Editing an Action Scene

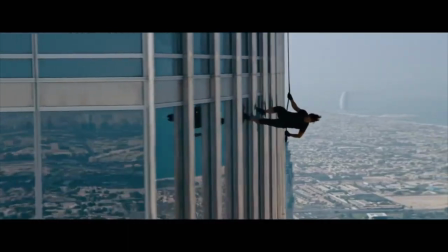I think most people assume that because someone is actually doing something, you don't need to cut because there's nothing to hide.
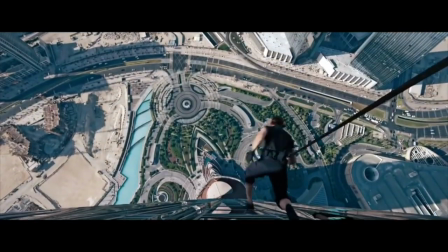Why not just show it in a long take? But that's not necessarily the right mind frame to have.
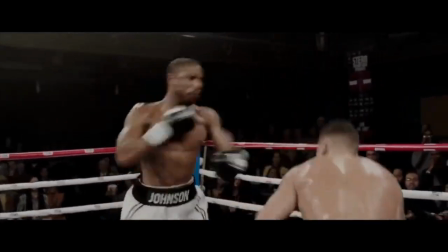For instance, say you're filming an action scene, and both of your actors can actually fight.
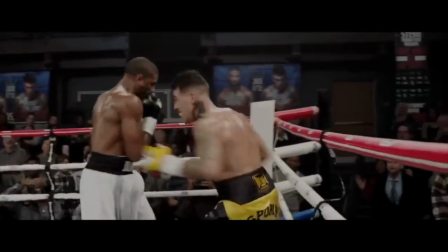Do you insist on using a wanna, like this scene from Creed?
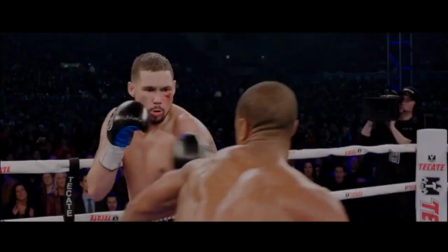Well, you don't have to, because you can also cut as much as you want, like this scene that's also from Creed, except this scene is the final fight of the film.
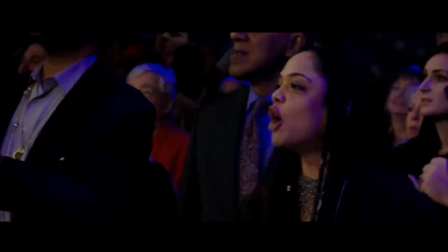Of course, all of it depends on what you're trying to convey.
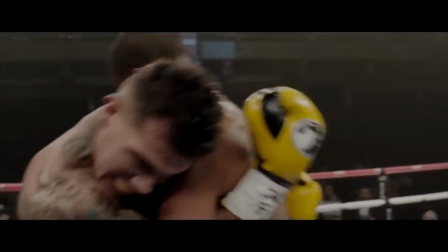Are you trying to convey how tiring a character's first big fight is, as well as his focus and determination throughout the fight?
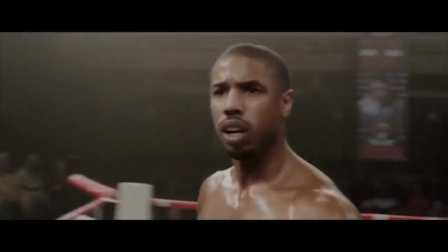Then shoot it in one take to show the fatigue, and every time your character emotes, shoot him in a single. Or are you trying to do something else?
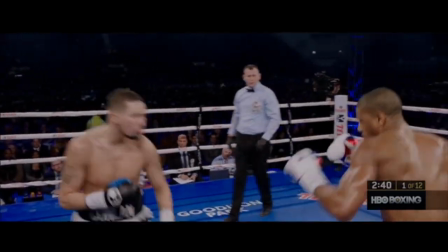like maybe showing a much longer fight with the same character, except this time the character knows he isn't the better fighter.
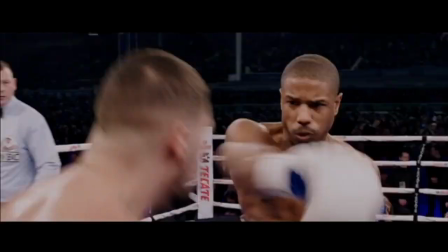Then maybe pace your cuts at the beginning of the fight, and as the fight goes on, speed them up, until you have this.
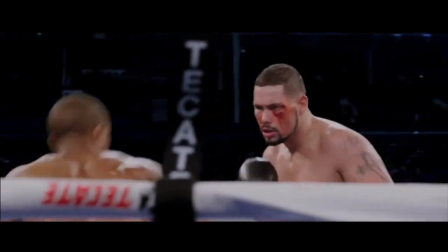Getting hit with some hard shots, but landing some of his own, and Adonis is firing back.
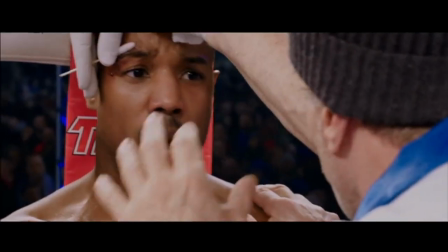By doing this, we feel the tension building, as well as the energy of the fight.
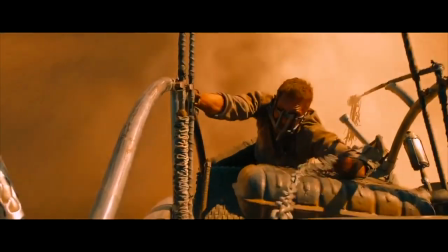Ultimately, what I'm trying to say is, when you're trying to decide how to edit a scene, just try and think about what you want the scene to tell the audience.
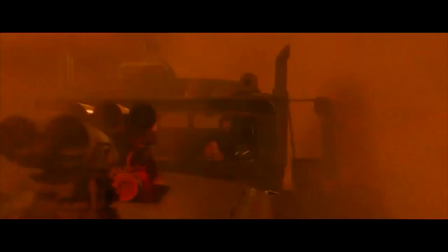Oh, and if you want this to be really obvious, make it a point to finish your scene on a shot that tells your audience what you want them to think.
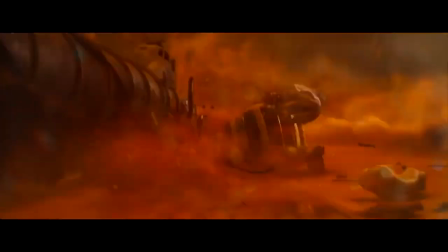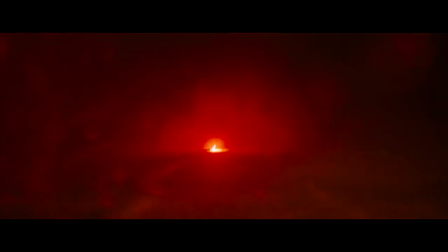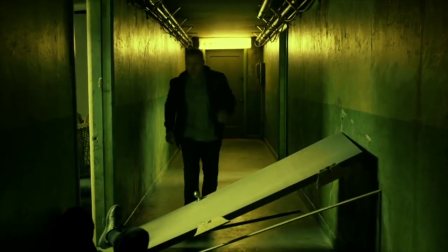The point I'm making here is that there is no one way to shoot and edit an action scene.
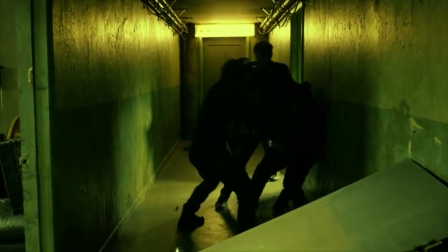And that's why I wanted to make this video. Sure, I'm a huge sucker for a well-filmed long take, but at the same time, I don't want to discredit how powerful fast cutting can be.
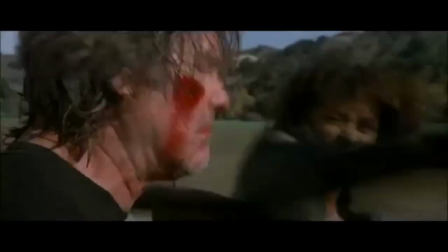So, the next time you're watching an action film, try and look at the pace of the cuts, what shots the editor wants you to focus on, and what the scene concludes on.
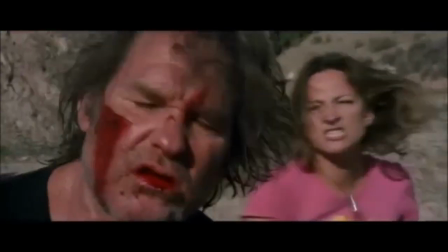And then ask yourself, why?
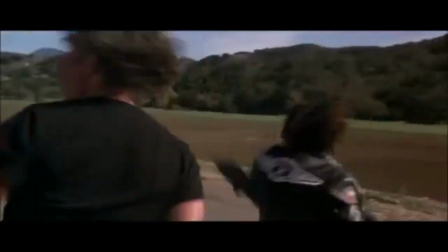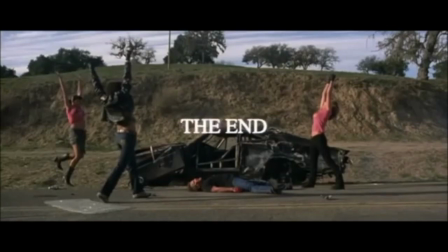Hi everybody, thank you so much for watching. I really hope you enjoyed this video. If you want more videos like this one, be sure to like this video and subscribe.